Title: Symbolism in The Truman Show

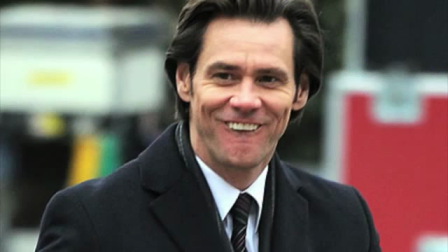[0:00]
Okay, I know 2 Jim Carrey movies in a row is a bit odd, considering the man himself, but trust me, this one is also really good.
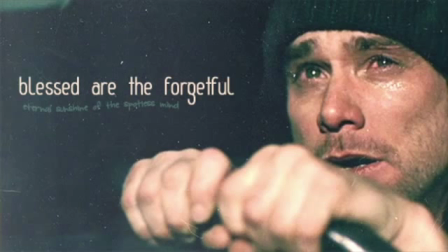[0:08]
The Truman Show, like Eternal Sunshine of the Spotless Mind, is a concept movie.
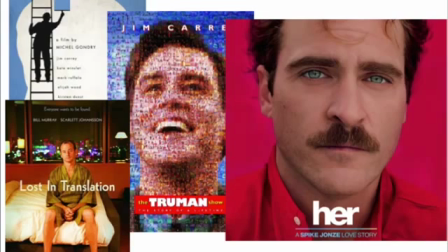[0:13]
Concept movies basically explore big premises but on a small scale, with very human characters.
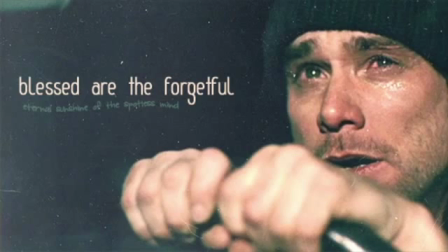[0:20]
Eternal Sunshine of the Spotless Mind took the concept of removing memory and applied it to a couple.
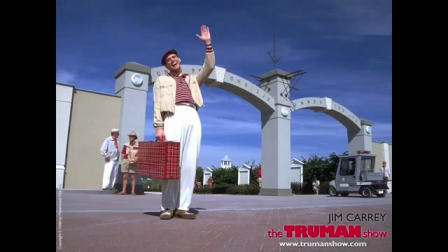[0:24]
The Truman Show, directed by Peter Weir,
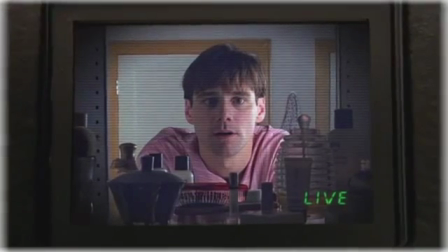[0:27]
takes the big concept of what if our life was actually a television show, and projects it onto a simple everyman character.
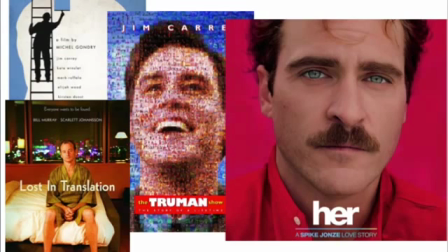[0:34]
And that's perhaps what makes these movies such great films, as well as great social satires,
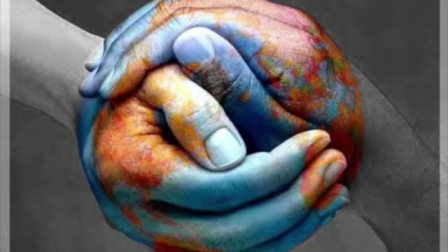[0:39]
because, at the core, they are much more human than movies which use big concepts on a big scale.
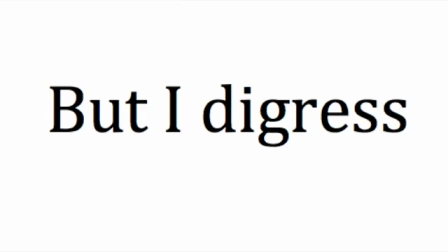[0:45]
But I digress.
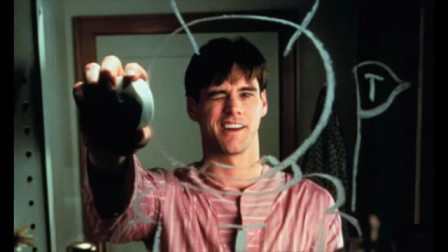[0:47]
The Truman Show follows Truman Burbank, your average American man, who is unknowingly the star of a reality TV show about his life.
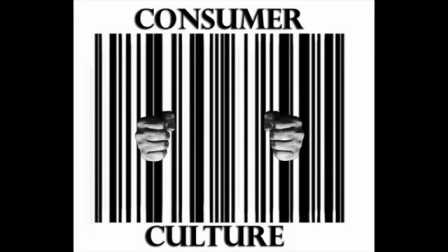[0:55]
The movie uses this setup to explore how mass media and consumer culture are becoming ever more pervasive in our modern lives.
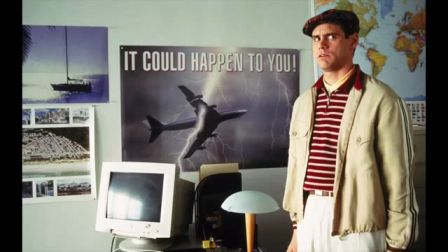[1:02]
It's a very clever satire. Truman symbolizes the American everyman figure.
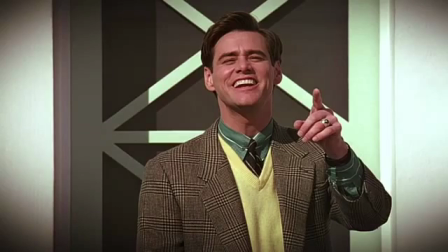[1:07]
His job is vague and set in the cliched environment. He's a stereotypically beautiful blonde wife.
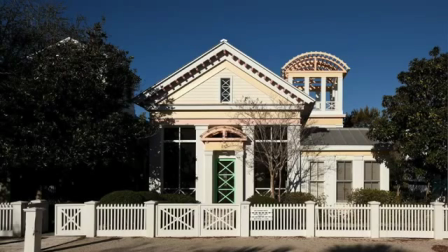[1:13]
He lives in a normal American home. However, this life is a facade.
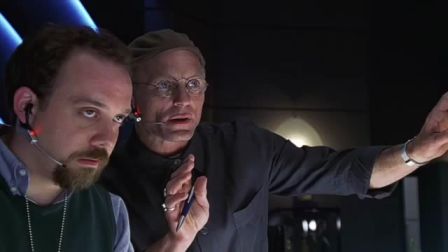[1:18]
It has been scripted by those around him, pushing him towards specific avenues in life.
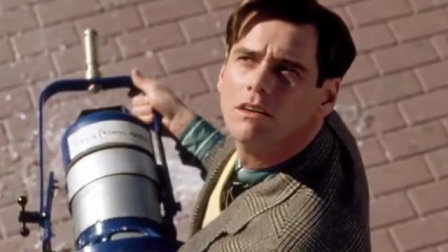[1:23]
Truman begins to question his reality when mass media continually tries to push him down paths he doesn't want to go.
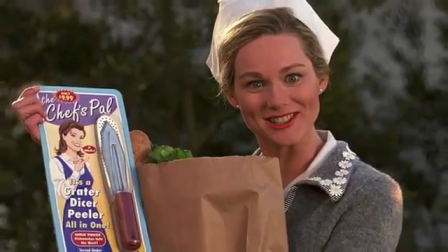[1:29]
This is brilliantly explored through Truman's relationship with his wife, Meryl.
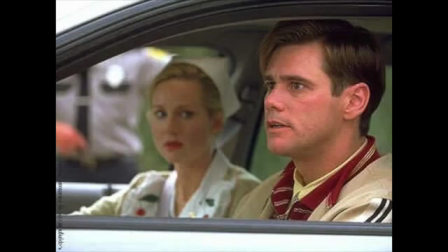[1:34]
While Truman wants an honest family relationship, as he is symbolically named Truman,
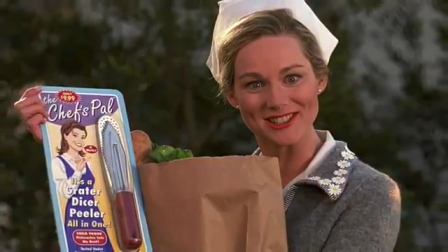[1:40]
Meryl is only there as an actor, and when questioned about how she feels, can only respond with more scripted dialogue, shown in this scene.
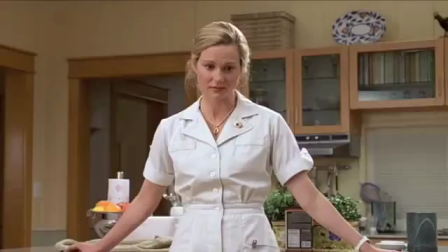[1:49] Why do you want to have a baby with me? You can't stand me. That's not true.
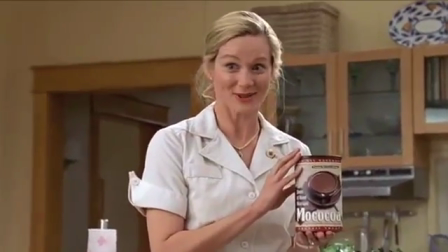[2:02] Why don't you let me fix you some of this new Mococo drink? All natural cocoa beans from the upper slopes of Mountain Nicaragua, no artificial sweeteners.
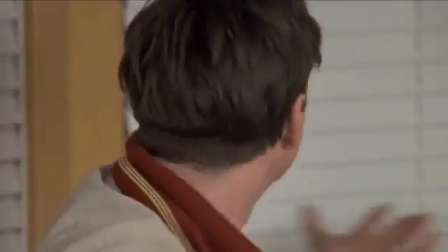[2:10] What the hell are you talking about? Who are you talking to?
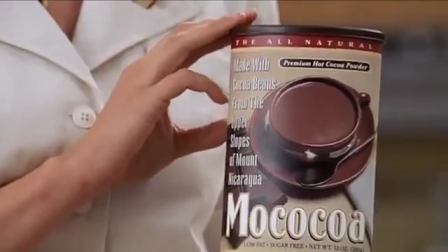[2:15] I've tasted other cocos. This is the best. What the hell does this have to do with anything?
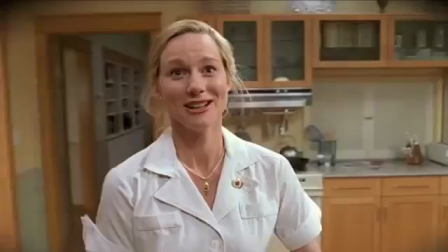[2:23] Tell me what's happening! Well, you're having a nervous breakdown.
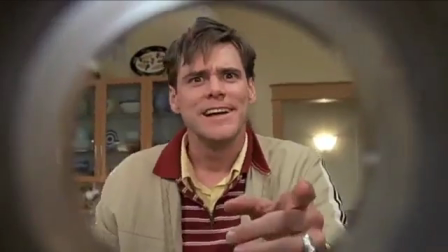[2:28] That's what's happening. You're part of this, aren't you?
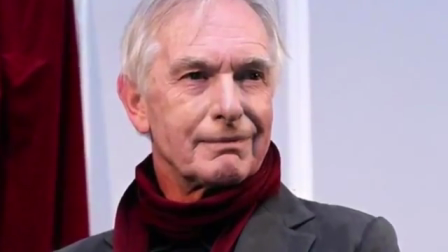[2:31]
The director, Peter Weir, uses a combination of dialogue and camera work to show us just how artificial we have become.
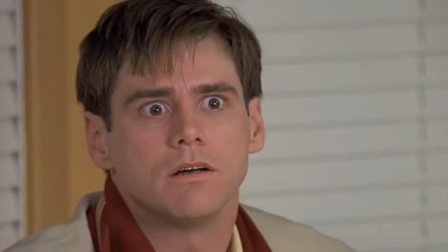[2:37]
When we see Truman speak, Weir uses very stable camera angles, not unlike how we would view most other movies.
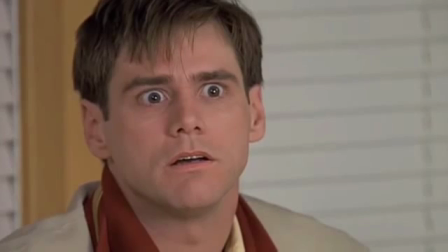[2:44]
This, rather ironically, makes Truman seem real.
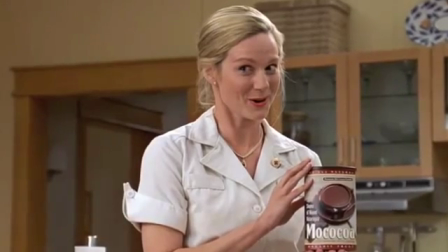[2:47]
However, when his wife Meryl begins her product placement, the camera zooms in to mimic an infomercial.
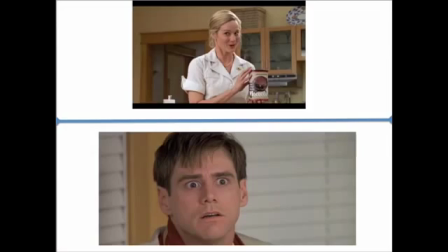[2:53]
This highlights the disconnect between Truman and his wife.
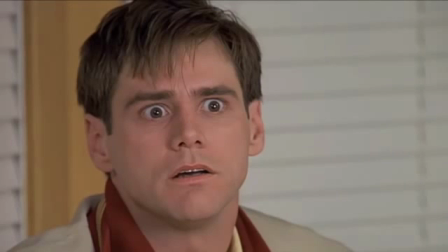[2:56]
While Truman wants reality, wants truth, his consumeristic society divides the ideally loving relationship that should exist between man and wife.
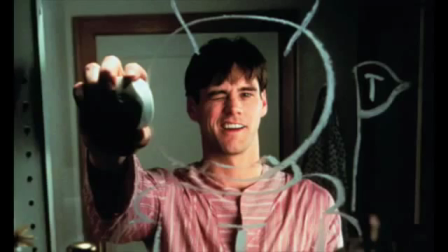[3:05]
All of this creates the entrapment of the everyman.
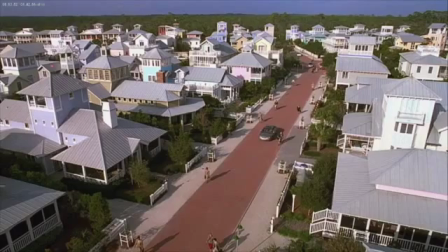[3:07]
While Truman experiences a seemingly idyllic lifestyle, symbolized by clear blue skies and sea and bright, colourful shots, he is actually entrapped within a false world.
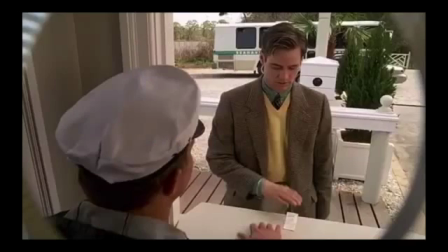[3:16]
This false world is enforced through Weir's use of angles. Weir uses fisheye lens to visually imply that Truman is trapped as a fish is in a bowl.
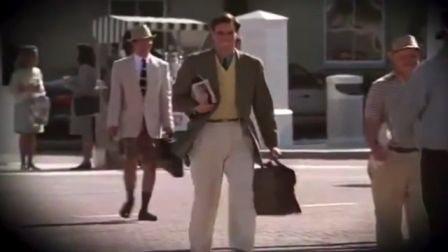[3:24]
This is representative of the individual in the modern world.
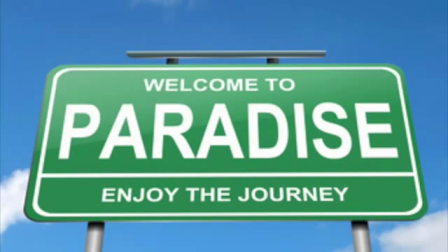[3:27]
While we are presented with an idyllic world containing the values mass media and consumer culture want us to accept, this idyllic world traps us rather than benefits us.
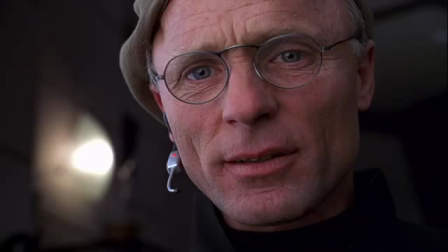[3:36]
Christoph, the elusive producer behind the show, is perhaps the most obvious commentary in the film.
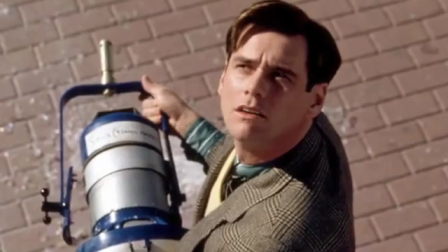[3:40]
With Christoph, the show's creator, at the top, and Truman, the created, at the bottom, we again revisit the theme of every sci-fi movie ever, playing God.
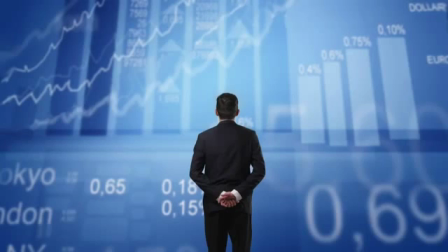[3:49]
In this scenario, corporations and mass media have reached such a powerful state that they don't just distribute the news, they shape the collective conscious of this generation.
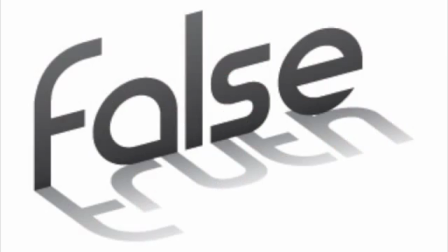[3:57]
This harkens to reality shows like The Kardashians. These shows are created stories, with real people merely the puppets for a wider audience,
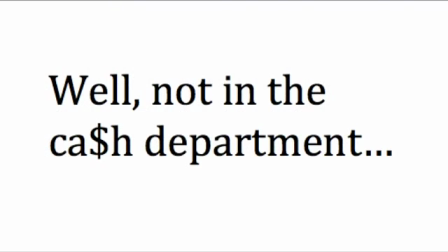[4:04]
and this results in great detriment, not only to the people involved in the show, but to everyone watching it.